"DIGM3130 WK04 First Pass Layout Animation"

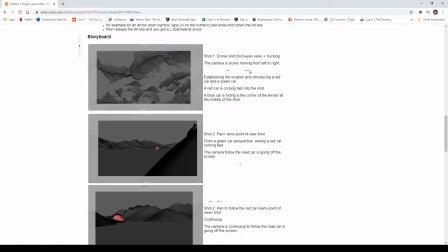4:11 So, and I just use the arrow to show that's the direction.
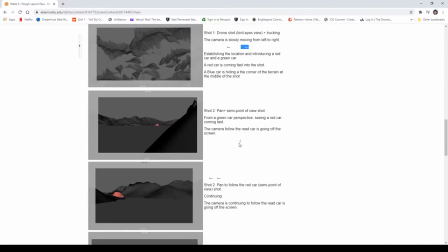4:16 And actually these I mean, you don't have to use like what I am doing like this. You could just use Photoshop and just draw some arrow into it.
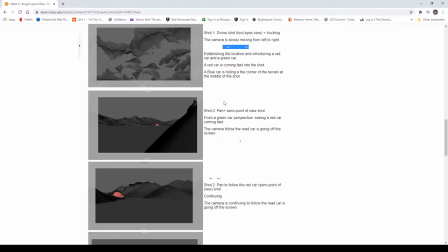4:28 You need to make a storyboard readable for other people to read it. You need to have some little movement and direction icon to show on your board.
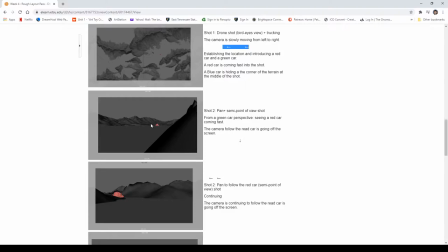4:45 So basically you can just drive arrow. You can even create a stick line or like line that come from the vanishing point there toward to the camera,
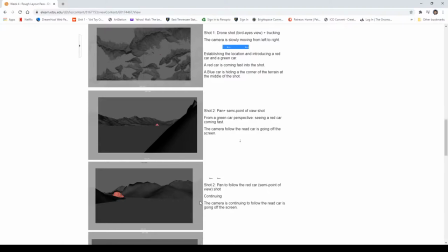5:00 to show that that's the dilation of the car. And then now my camera is kind of panning, pivot. So that's, I put short two and also short two.
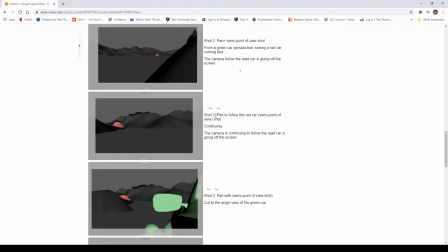5:14 I should have put short 2.1 and short 2.2. Basically same camera, but it has motion on the camera. So same my point of view shot.
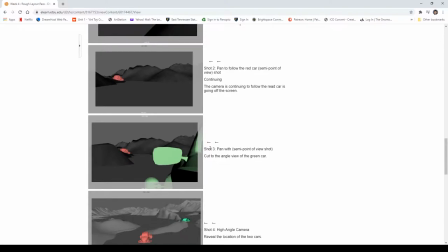5:27 And then I will cut another shot and then still panning, but this one will be a little behind the green car,
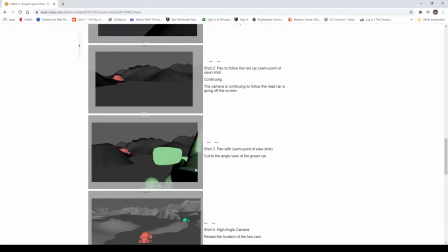5:41 so that we establish that there's another car watching it, watching the red car.
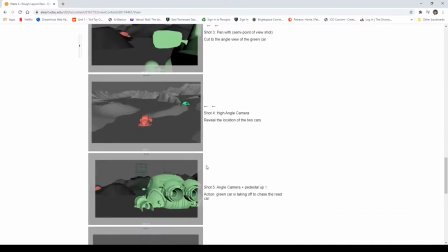5:47 And then I have a high angled shot reveal the location of two cars, so that the audience is not confusing.
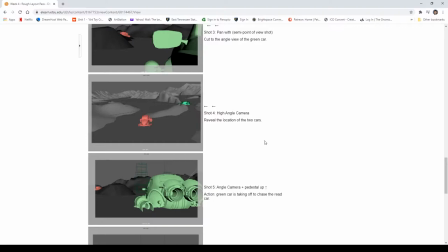6:01 We need to be more particular and specific in terms of where are these cars and where are their position. So we kind of guide, already giving a little foreshadow from the pan camera,
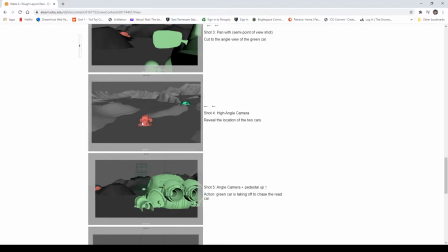6:20 and plus this guy is behind terrain. This guy doesn't know that there are somebody watching.
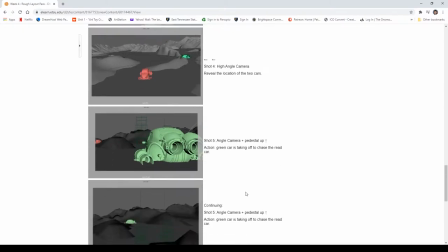6:30 So shot number five, I just want to show off that the action of the green car. Green car will take off and then moving forward.
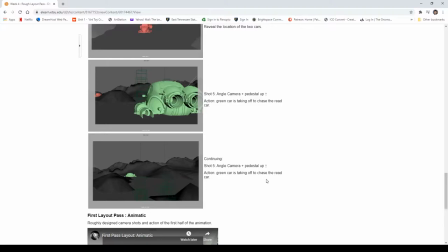6:46 So I put shot five, and these are animated shot again because I wanted to camera to pan plus a
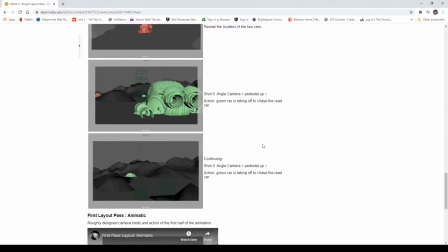7:00 pedestal moving up, so that we can see a little more higher perspective from the eye level of the car and then go up higher.
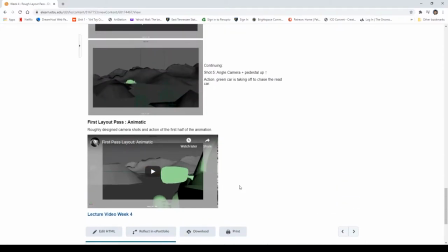7:13 And this is what I composed them into a short animatic. These are just only first half sequence of my animation. So it looks like this.
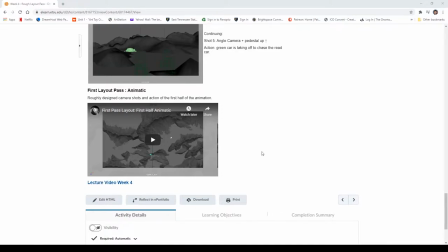7:30 Okay, a little technical issue, so I have to cut that video off. So let's take a look at the first pass layout. This is just only the first half animatic that I did. So let's take a look at them.
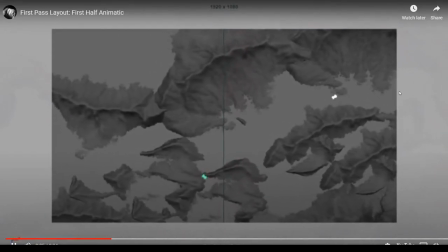7:50 So the red car coming from the right to the left, and these are bird eye view.
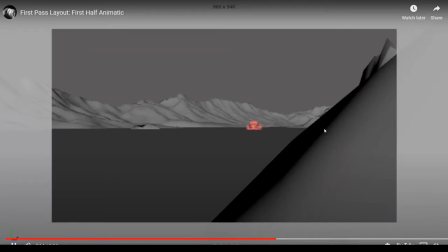7:59 Now the second shot is the shot that semi point of view, and camera pan follow that,
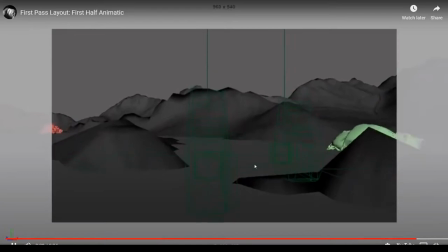8:08 and then cut to the third shot, and then the fourth shot is the high angle, the fifth shot is the last one.
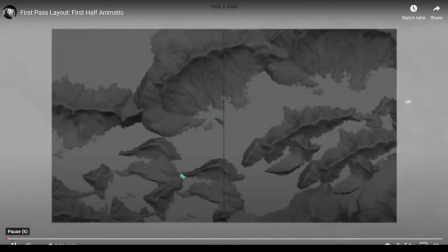8:15 A little quick, let's watch it again.